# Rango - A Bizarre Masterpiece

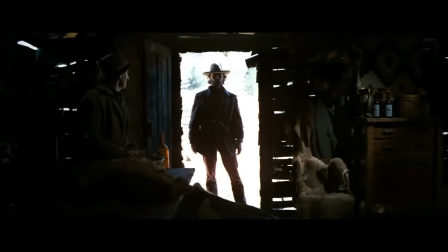(0:00)
Western movies are a dime a dozen.
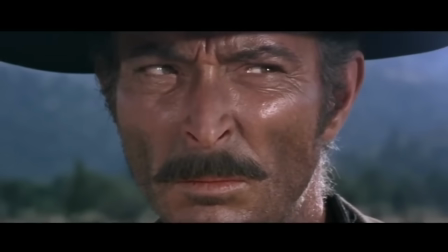(0:03)
The genre became so oversaturated that the very things that made them unique became predictable tropes and cliches that are now referenced in pop culture.
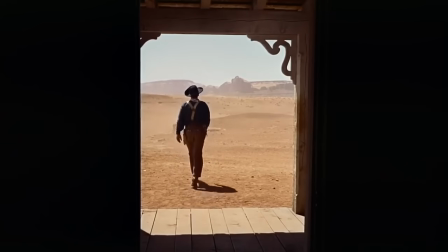(0:12)
To many, it seems like westerns reached their creative limit a while ago. Another genre of film that is also really saturated is animated talking animal movies.
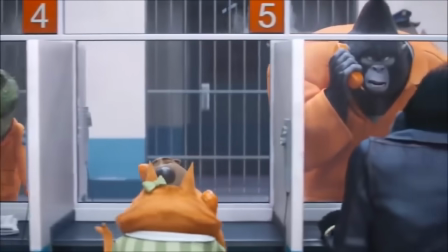(0:21)
While some of the ones made recently are still quite good, there's just so many similar ones out there that they're starting to blur into each other, especially in their aesthetic designs.
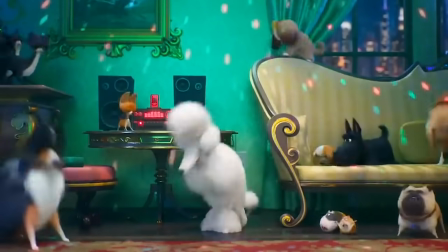(0:29)
Most people watch them, laugh at the dog joke, and forget. And I'm not saying that there's anything wrong with that, but it starts to get old after a while like it did with westerns.
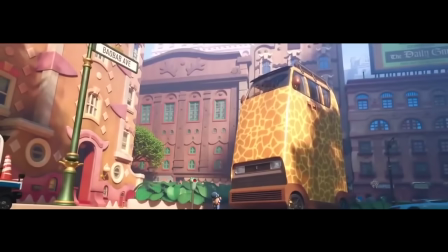(0:37)
Have these genres reached their creative potential? Can a western still surprise us?
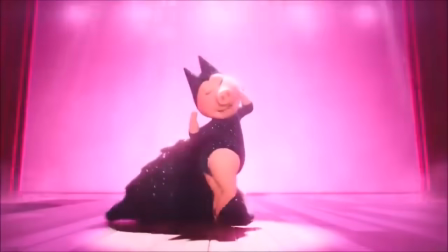(0:42)
Or are we just repeatedly scratching the same surface of something with endless creative possibilities?
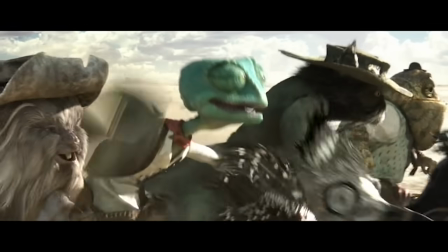(0:47)
To answer those questions, let's take a look at an overlooked animated film that masterfully and bizarrely combined these two genres together, ultimately giving keeping hope for the future of both.
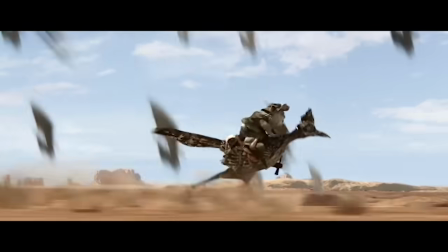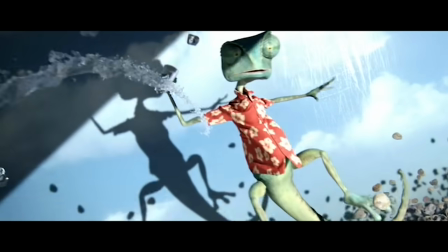(1:02)
Released in 2011 and directed by Gore Verbinski, Rango tells the tale of a chameleon who is thrust from his home and is left to wander the desert in search of not only his self-identity,
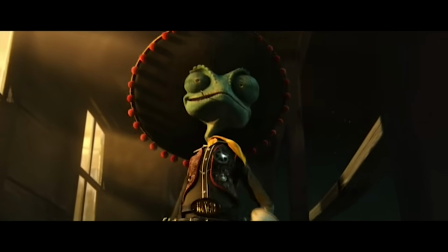(1:11)
but a small town akin to something out of a spaghetti western, where he eventually becomes a gunslinging sheriff who embarks on a mission to protect and serve the anthropomorphic townsfolk of dirt.
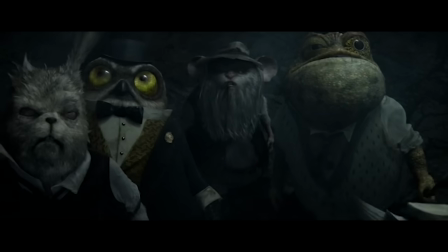(1:19)
The distinct aesthetic of Rango is exceptionally unique, especially with its character designs.
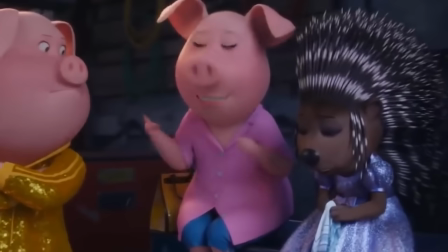(1:24)
Like I mentioned before, the traditional design style for basically every animated talking animal movie ever is exactly what you'd expect.
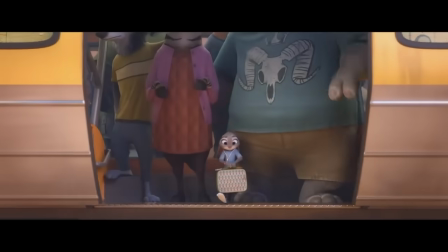(1:32)
Clean, cute, and marketable. Again, I'm not saying that there's anything wrong with that, it's just that it's starting to get really repetitive.
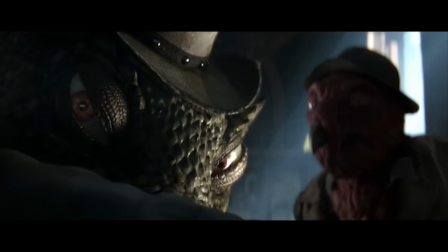(1:38)
The character designs in Rango, however, are refreshingly unconventional, inventive, and fitting to the theme of the film.
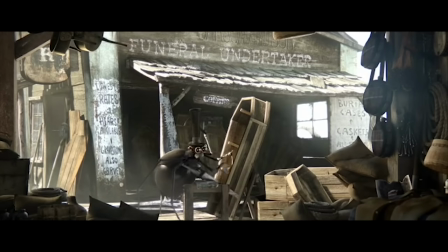(1:44)
Every character, even the ones in the background, are visually dripping with personality.
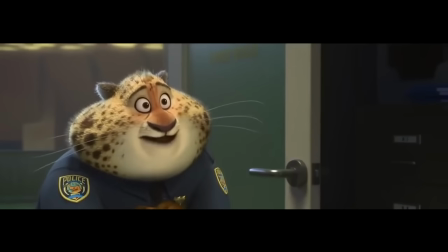(1:49)
Where other movies of this sort would opt out for its designs to be symmetrical and perfect, the designs here thrive on asymmetry and imperfections.
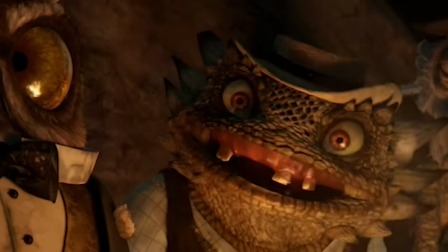(1:56)
For example, Rango's left eye is bigger than the other, this rabbit is missing an ear, this lizard's horn is broken, this vulture has a prosthetic leg, the list goes on.
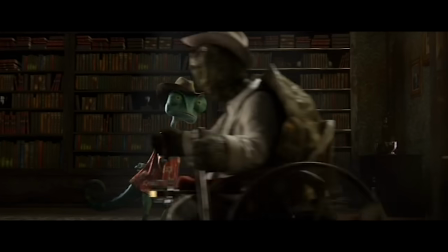(2:04)
These imperfections invite the audience to imagine the stories behind them, for example the rabbit character, Doc.
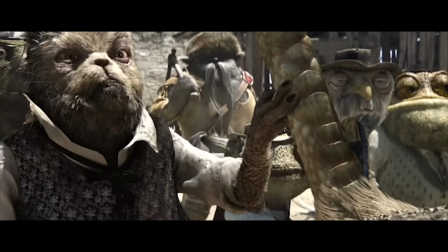(2:10)
Not only is he missing an ear, but he's also an alcoholic. Since he's a doctor, maybe he served as a medic in some rabbit civil war where he lost his ear and now drinks cactus juice,
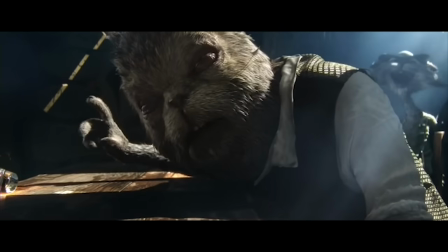(2:19)
the equivalent to alcohol in the world of Rango. to cope with his experience in fighting a war that ultimately led him to being a lonely doctor in a poor
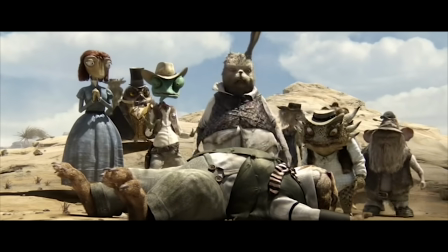(2:26)
town full of misfits. Just those two flaws and one background character who has something like three lines of dialogue made the film that much more investing.
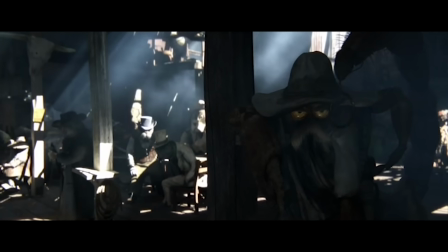(2:34)
Every character has this level of detail, and it truly shines.
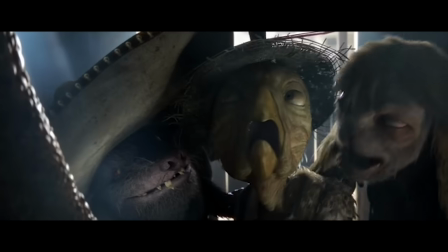(2:38)
The human likeness in them, taken from the tropes and archetypes in live-action westerns, adds a level of realism and grit that makes each viewing of the film oddly satisfying.
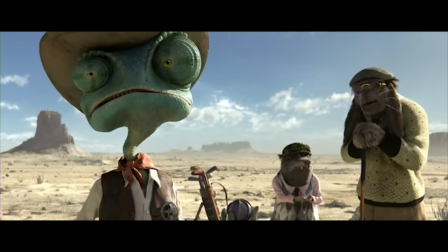(2:47)
I could talk about the aesthetic of this movie all day, but to sum it up, Rango is basically Coen Brothers meets Utopia, and I cannot get enough of it.
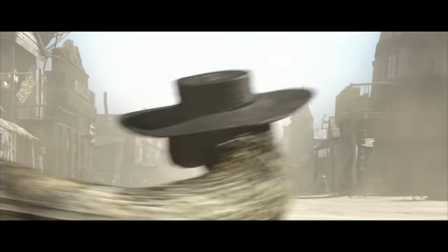(2:55)
Now if you thought Rango was just another recycled western with a unique aesthetic, you'd be mistaken.
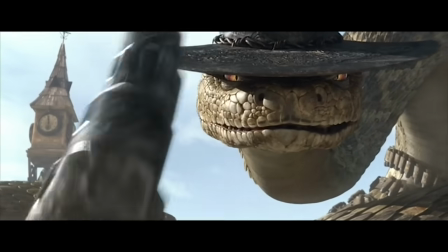(3:00)
While the common theme in most western films is a discovery of redemption, the theme in Rango is the discovery of identity.
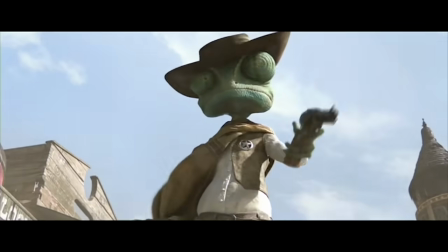(3:06) Who am I?
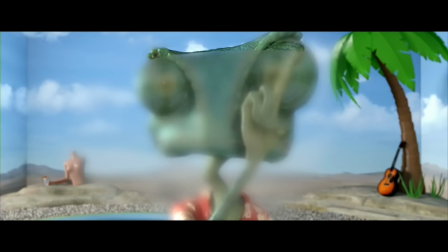(3:11)
The protagonist starts off nameless and alone in a vacuum. He's an empty book, a blank canvas thirsting to be someone, a hero.
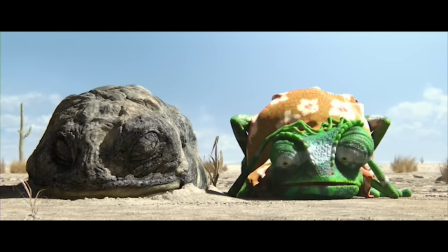(3:18)
His character design even reflects that, being that he's a chameleon that can't blend in.
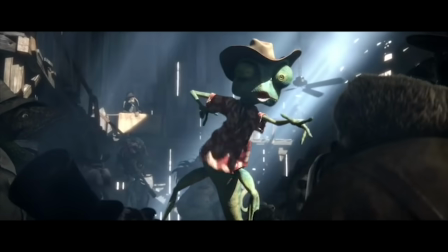(3:23)
Throughout the course of the film, he creates a name, a character that belongs to it, full of mannerisms and a past, and conveniently gets out of conflict, not by his own actions, but by luck.
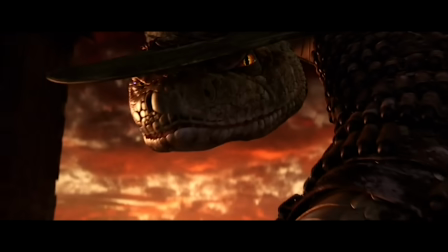(3:32)
When brought face to face with Rattlesnake Jake, a real gunslinger with probably the coolest character design in the whole movie, who also symbolizes death, Rango's masquerade falls apart.
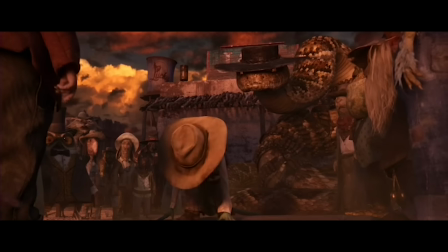(3:41)
He's not a gunslinging heroic sheriff, he's just a cowardly lizard trying to be something he's not.
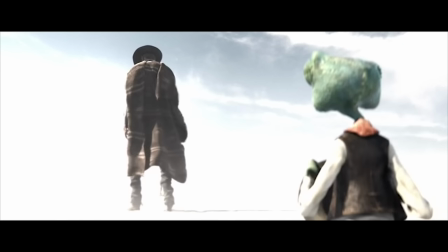(3:46)
He crosses to the other side of the road, a metaphor for death, and meets the spirit of the West, an obvious reference to Clint Eastwood, the heroic face of Western cinema.
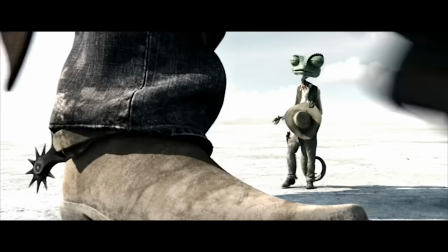(3:54)
The spirit of the West tells Rango that instead of trying to act like a hero, just be and do what needs to be done.
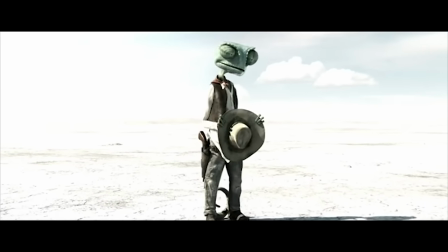(4:00)
It's not about what you think of yourself or how you wish others to think of you as.
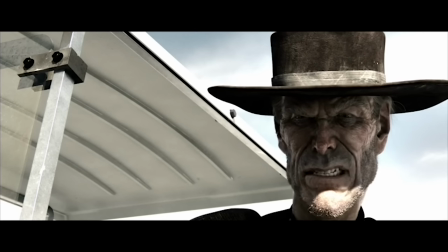(4:03)
It's about just existing as who you are right now, free of the desire to be someone else and doing what must be done for the betterment of others.
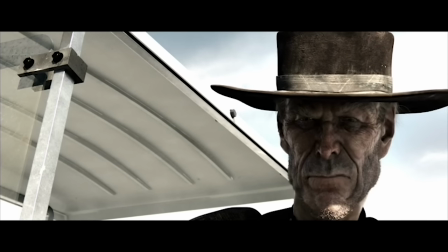(4:10) It's not about you. It's about them. No man can walk out on his own story."
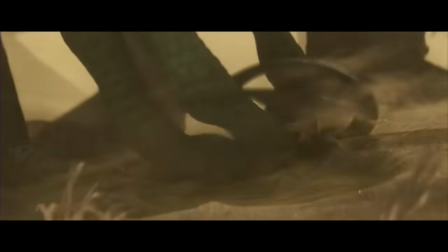(4:17)
From the death of his ego, he can now rise and become the hero that the people need him to be.
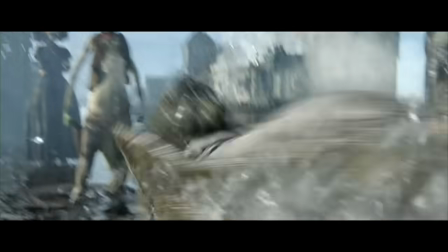(4:22)
He uncovers the mayor's plan to abuse his power over the innocent for his own personal gain, stands up to death, and frees the people.
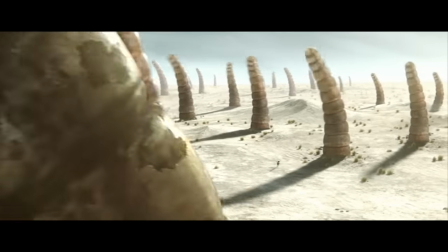(4:29)
Though it's a simple story, the way it presents it is what really makes the movie stand out.
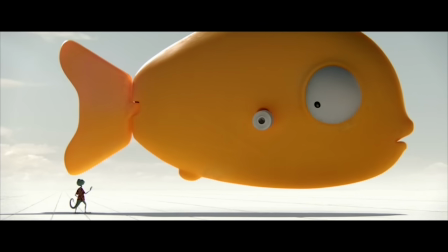(4:34)
The film has some really trippy surreal moments, Where are your friends now, amigo? Self-aware writing.
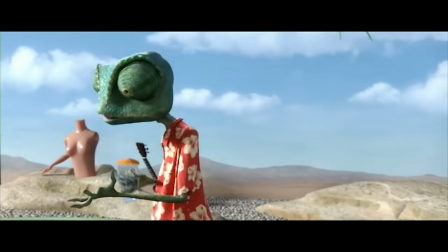(4:40) The hero cannot exist in a vacuum. What our story needs is an ironic, unexpected event that will propel the hero into conflict!
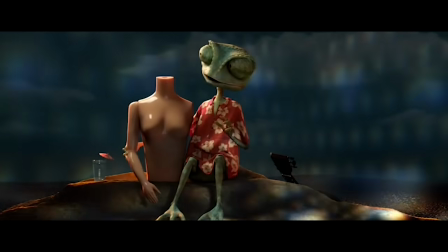(4:51)
Humor intended for more mature audiences.
Are those real?
And witty banter between characters.
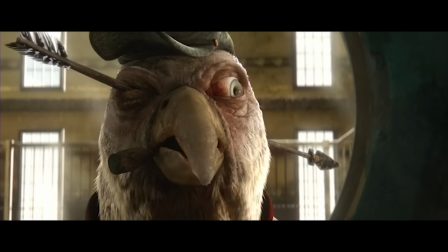(4:57) Well, you got a little something in your eye there. Oh, that! That there's conjunctivitis, sir.
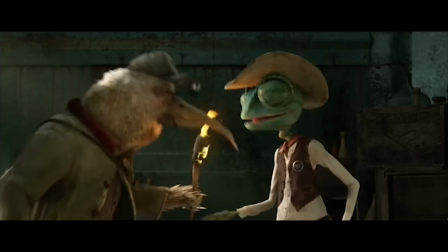(5:02) It's hereditary. Oh, well, I'm glad to hear it's not contagious."
And though bizarre, it all works together masterfully.
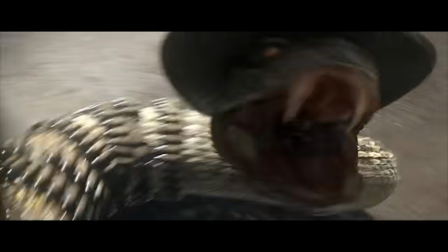(5:10)
What surprisingly stands out about this film, besides its visual style, is the action.
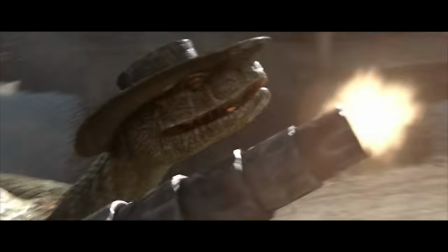(5:15)
The action and spectacle in this film is handled so much better than that of most live action movies that I don't know if that's really good or just sad,
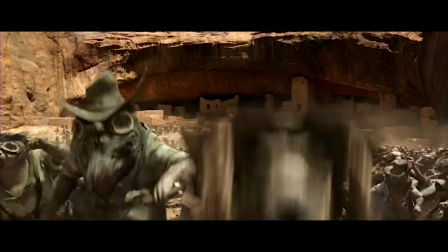(5:23)
but regardless, I'm incredibly grateful that it exists. A sequence that perfectly showcases the action and spectacle of Rango is the canyon chase scene.
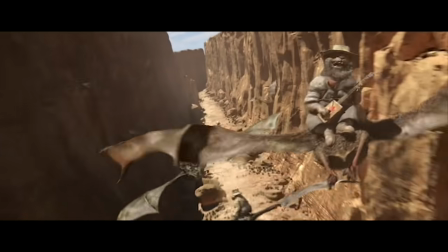(5:30)
In this five-minute scene, you have moonshine-drinking mole people riding bats in a canyon while shooting machine guns Battlefield 1-style at our
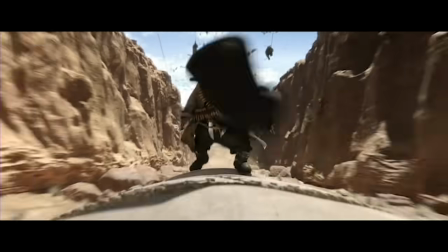(5:38)
heroes trying to escape on a wagon being pulled by a boar while fighting the anthropomorphic Mad Max hordes to a western rendition of Flight of the Valkyries.
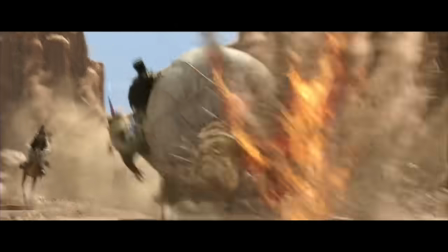(5:46)
And it's not just the concept of such ridiculously over-the-top things happening on screen that makes this scene amazing, but the way it's all pulled together.
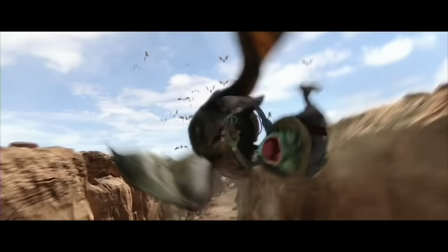(5:54)
The cinematography, though not exclusive to just this scene, is brilliant and immersive, complete with wide-sweeping shots that clearly present the action in an engaging way.
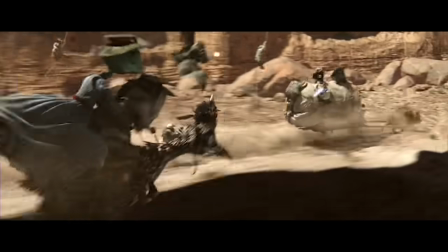(6:02)
The music, composed by Hans Zimmer, is adventurous and exciting. The use of character designs are amazing and clever.
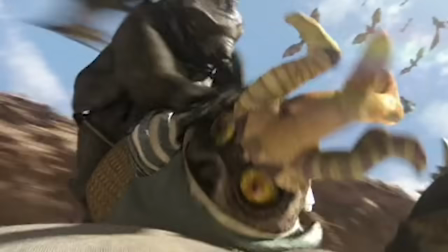(6:07)
For example, this owl turns his head all the way around to avoid getting punched in the face. The sound design sucks you into the spectacle.
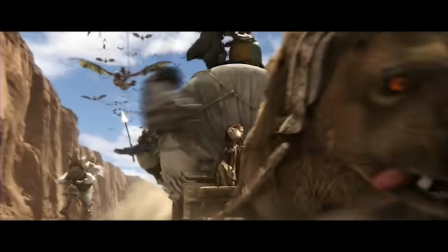(6:14)
And this moment where the Toad is single-handedly reloading and firing a rifle at bats ridden by mole people while hanging out at the side of the wagon as the music swells is without a doubt one of the most satisfying,
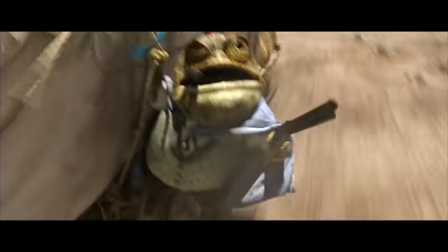(6:23)
bad-ass things I've ever seen in a movie, and I really mean that. I adore this sequence.
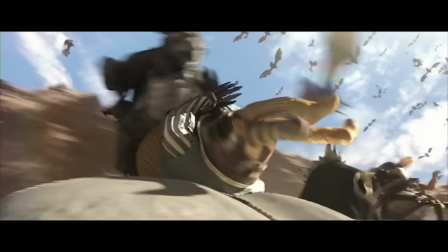(6:28)
It's something that's never really been done before or since, especially within the Western genre.
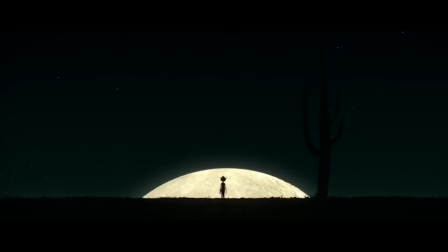(6:34)
Rango really shows that Western films don't have to rely on the tropes and cliches of the past.
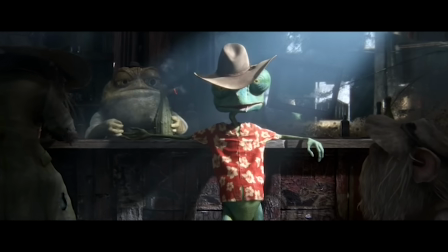(6:38)
Sure, the film plays around with them, but it's done so in the vein of parody, and when it does uncomedically use a trope, it's done in a way that makes for some really memorable moments.
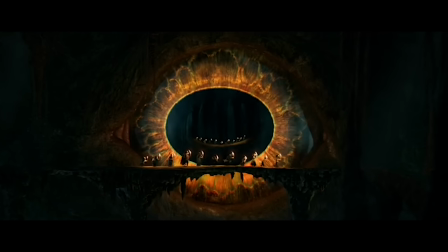(6:47)
Besides that, Rango adds a fantasy element to the Western genre that really hasn't been explored before,
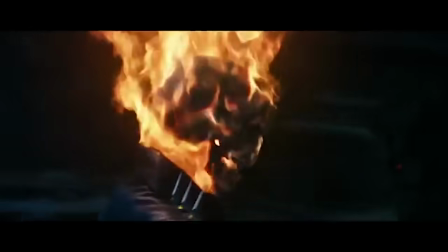(6:51)
well except for Ghost Rider, but the only things I really enjoyed about that movie was one, Nicolas Cage being Nicolas Cage,
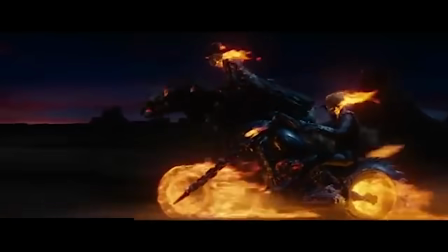(6:57)
and two, the part where Sam Elliot and Cage ride off in the desert to Spider-Bait's cover of Ghost Riders in the Sky.
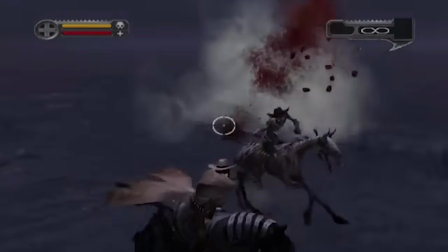(7:06)
Rango on the other hand explores fantasy elements in the western genre, though not to the extent of something like Darkwatch, really well, ultimately making for a world that I want to see more of.
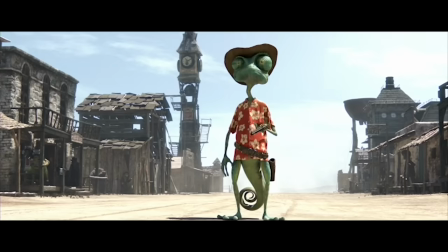(7:15)
Rango is a weird movie. It's an animated talking animal western about the search for self identity with the gritty unique aesthetic, unconventional character designs,
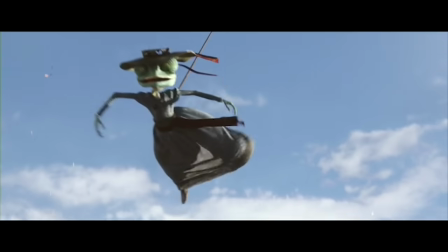(7:23)
eccentric humor, brilliant cinematography, a magnificent score, impressive action and spectacle, surprising elements of fantasy,
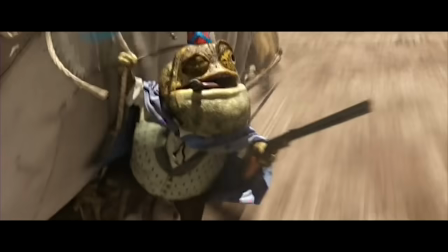(7:29)
and this Toad single-handedly reloading and firing a rifle at bats ridden by mole people while hanging onto the side of a wagon.
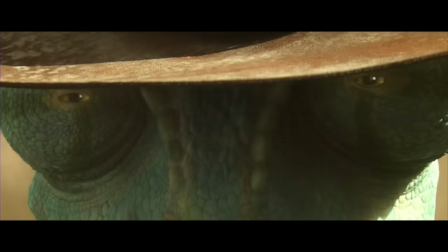(7:36)
The combination of it all makes for a truly bizarre masterpiece that shows that we can do so much more with the genres that we already have.
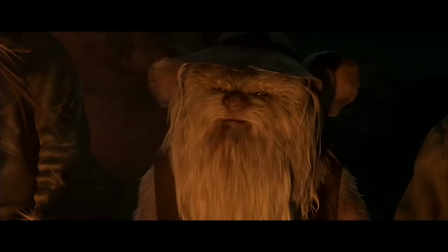(7:43)
We just have to get a little weird with it.
I found a human spinal column in my fecal matter once.